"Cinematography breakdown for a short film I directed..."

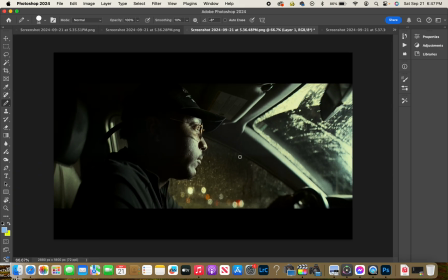251s
Out on his hood, not on his hood, on the side of his car, above the wheel well, on the driver's side, I put a beach towel down, and then used some gaff tape and literally taped a light stand to the car,
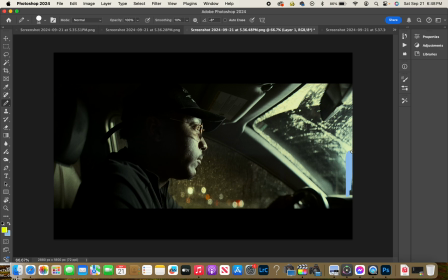268s
sticking basically straight up, on top of which I attached a tube light, not too big, and set it to 6500 Kelvin to get a nice cool
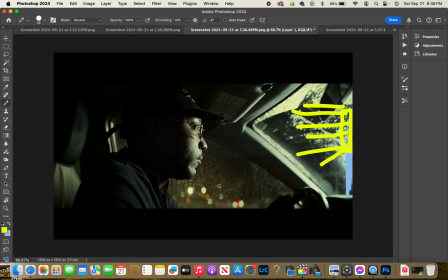287s
quote-unquote moonlight or street lights, emulation coming through, and it worked really well, actually, better than I expected. and you would never have known. You'd have said it was a rainy night with a bright moon, right?
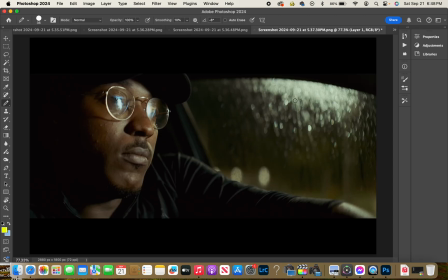308s
Well, I'll let you in on the secret. Now here's just a really good example of the texture that light, that rain on the window is creating with that light. Just why I would choose to do that.
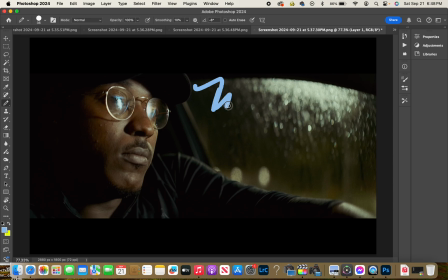327s
Because just like imagine how boring it would be if none of this was here.
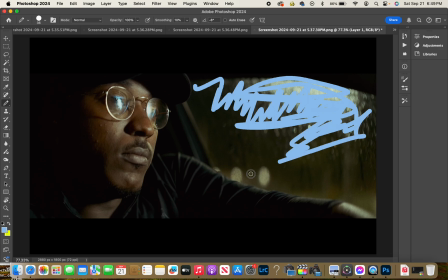333s
It was all just dark, bokeh balls, the oval. No bokeh from this quote-unquote rain. It's just a dark window.
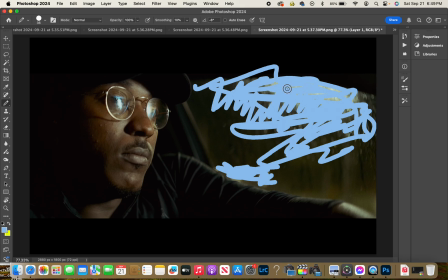346s
I mean, it might be okay, might be fine, but we can do better, right?
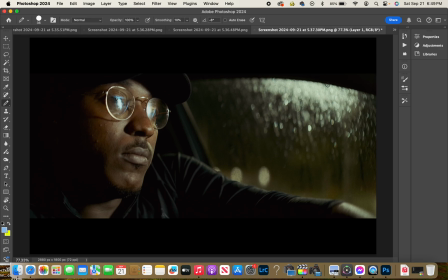356s
Right? Look at that. So, why not do better?
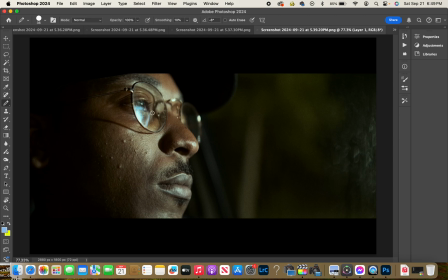362s
Next, we're back close up again. We're in his thoughts. We're getting to know this guy. We see the key light is giving us this reflection in the eye called a catch light.
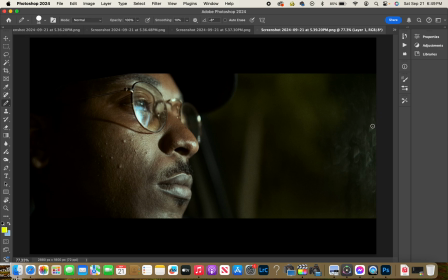379s
Reflection of the light that's out there on the outside of the car shining through. This is just a nice close-up. We get some of that texture on the window out there.
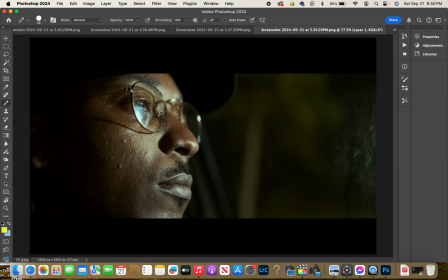395s
This is just getting you into his headspace, kind of, right?
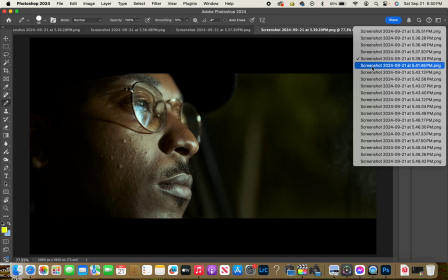401s
And it's just the one light with the outside lights and the sprayed down windows.
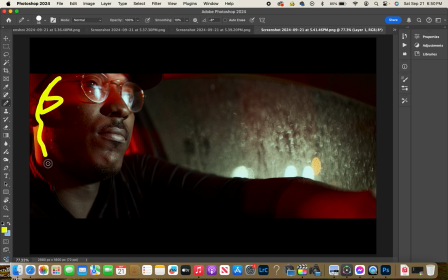409s
Oh no, we got the berries and cherries here. Must be the cops. So what could that be?
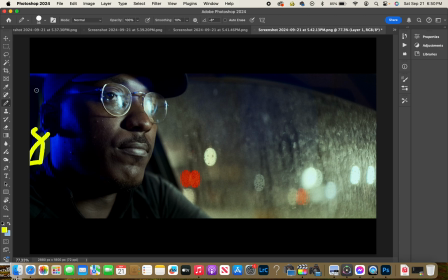420s
A couple of tube lights in the back seat, both set to like an emergency mode. If I just timed them right so that one red, blue, whatever.
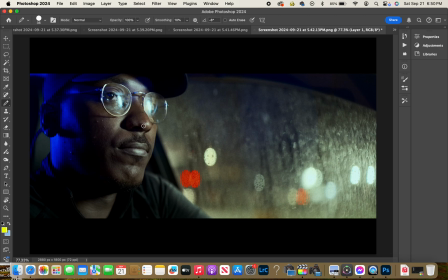438s
So he's noticing that. We've got that going on. The two tube lights back here, one tube light up here, and that's what we're working with. The water over here. It's all very carefully planned out.
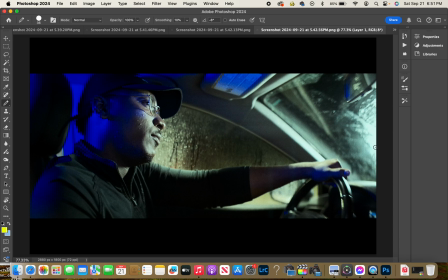458s
A wider shot of it. You can see it's pretty hot here, and that's where the closest part you can see to our tube light is. So it's the hottest part of the frame, obviously. That's where our light is coming from.
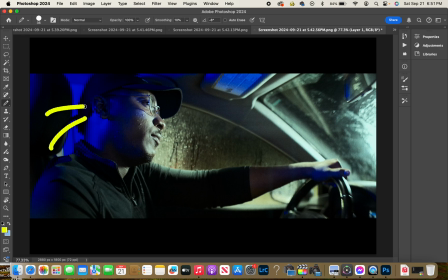477s
And we got our tube lights in the back seat doing their thing here.
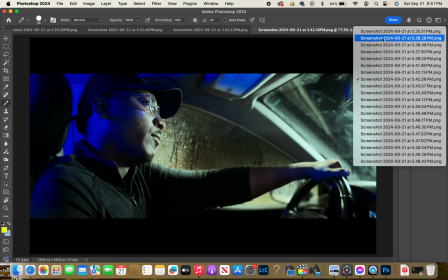Just another example with the red.